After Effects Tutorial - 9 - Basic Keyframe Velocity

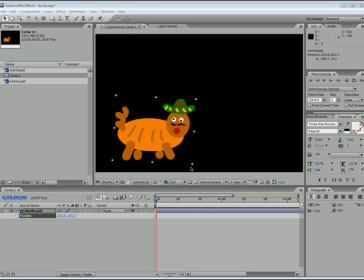[0:00]
What's up everyone, welcome to my 9th After Effects tutorial. And in this tutorial I'm going to be teaching you how to adjust the speeds and velocities of your keyframes on a motion path.
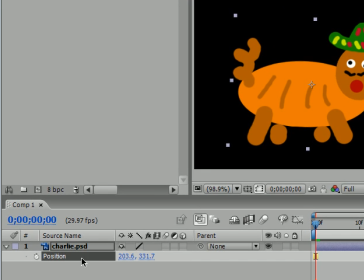[0:11]
So the first thing we want to do is make a motion path using the position hotkey P.
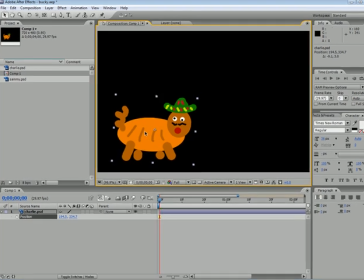[0:18]
So I'm going to take Charlie and move him down to the bottom left and make his first keyframe there.
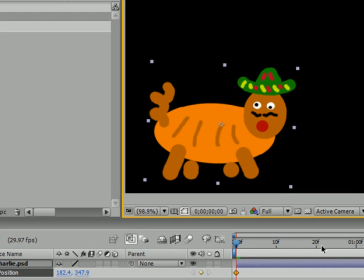[0:25]
Then about halfway through the animation,
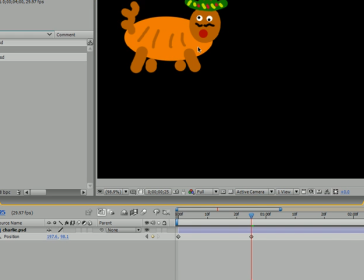[0:29]
he's going to go up, and at the end, he's going to end in the bottom right-hand corner.
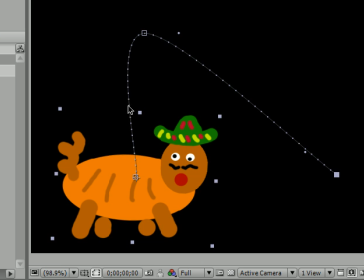[0:38]
Now, what I want you guys to take note of, and I'm going to tell you first, is the speed of your animation is controlled by these little dots. Those are called frames. What your animation does is hop from one of these dots to another until it gets to a keyframe.
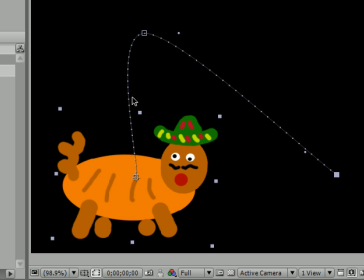[0:54]
So, if they're evenly spaced out, then our object is going to move at a constant speed. The closer they are together, the faster our object moves, or the slower our object moves.
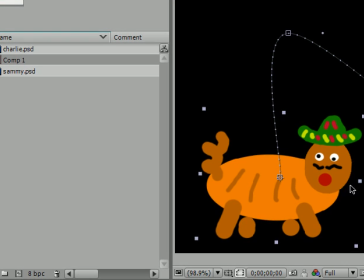[1:05]
The more they're spaced out, the faster our object moves. So this is good. By default, they're evenly spaced out, but sometimes we want to have it look like it's accelerating or decelerating to make it look more realistic.
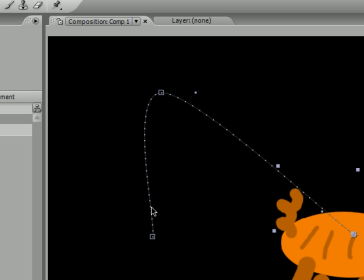[1:22]
As you can see right now, if he goes, it kind of looks like he's just sprinting out, and then he's going hitting a brick wall, and it's not very realistic.
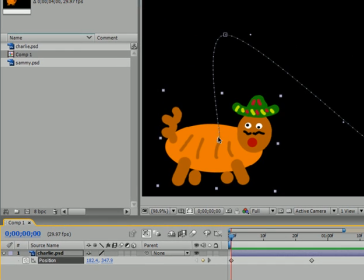[1:30]
To make this a little more realistic, we should have him start out kind of slow, then get faster, and then as he's stopping, kind of slow down a bit.
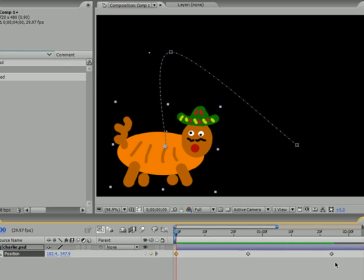[1:39]
So I'm going to teach you guys how to do that. Let's go to our last keyframe and make sure it's selected.
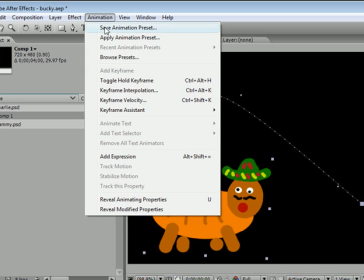[1:46]
If it's yellow, it's selected. Go up to Animation, go to Keyframe Assistant, and go to Easy Ease.
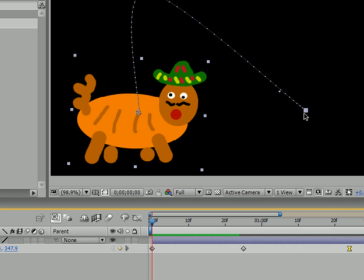[1:54]
The hotkey for this is F9. And once you hit that, you can see that your keyframe, instead of a little diamond, it turned into a little curvy yellow, kind of looks like an hourglass kind of thing.
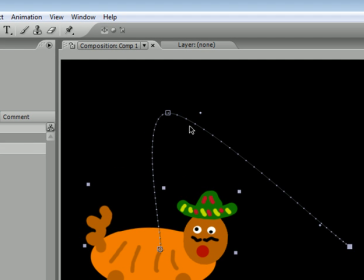[2:07]
And another thing to take note of is that these dots are no longer evenly spaced out. These are kind of farther apart, meaning that our object's going to go faster. And at the end, the tighter together they are, our object's going to kind of slow down at the end.
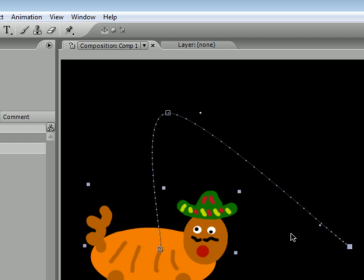[2:24]
It looks like he's coming to a nice stop. So let's go ahead and I'll show you guys what it looks like.
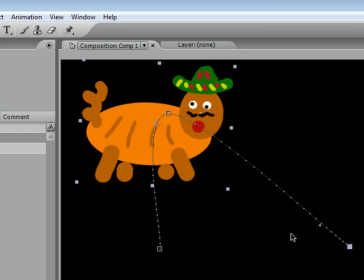[2:29]
As you can see, if you pay careful attention, he just comes to a nice stop at the end.
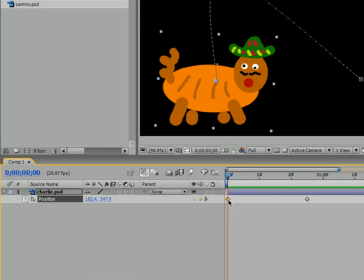[2:36]
So again, you can either highlight a keyframe and press F9. I can't press F9 though, because my screen recorder will stop and do some crazy stuff if I press F9.
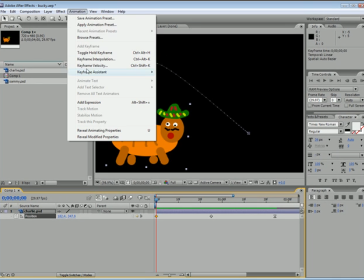[2:47]
But and if not, Animation, Keyframe Assistant, Easy Ease.
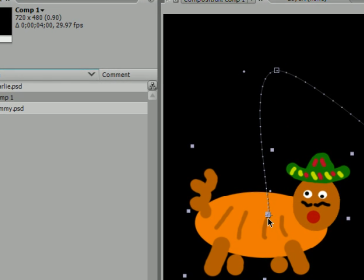[2:52]
And this will make all the frames around that keyframe ease in or ease out.
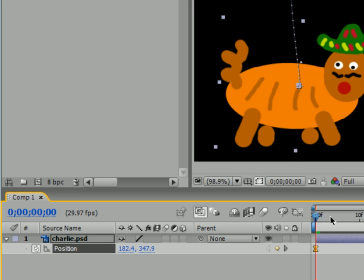[2:59]
Now, if you want to get rid of this, just hold down Control on your keyboard, or
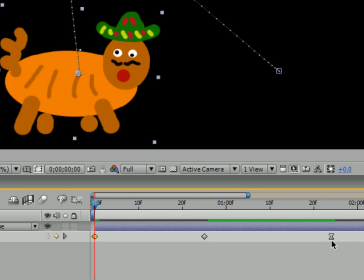[3:06]
Command, I believe it's on a Mac, and just click. And again, if you want to get rid of it, hold down Control and click with your mouse. And these will put it back to the default,
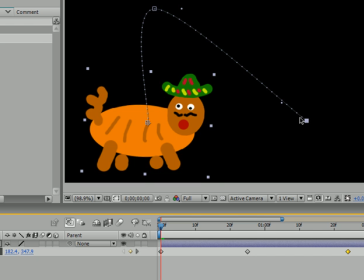[3:19]
the same speed throughout.
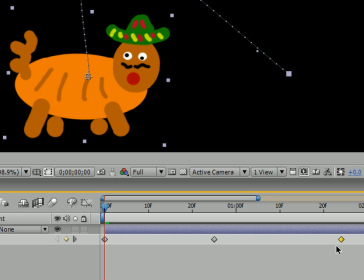[3:21]
So if you want to, so that's pretty much how you ease in and ease out using a position path.
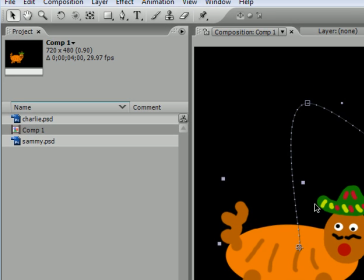[3:29]
And in my next tutorial, I'm going to be going over how to do this in very advanced.
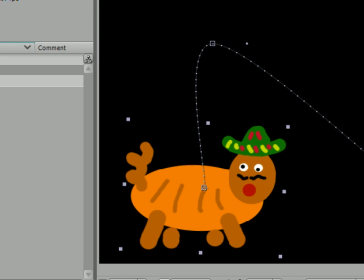[3:35]
We learn how to just apply a default ease in and ease out. But if you want to give it a custom ease in and ease out, then I'm going to be teaching you guys how to do that using the graph editor in the next tutorial. So thank you guys for watching. Learn how to do ease in and ease out.
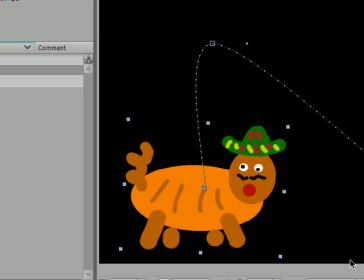[3:52]
And once you learn that, you can move on to my next tutorial. So I'll see you then.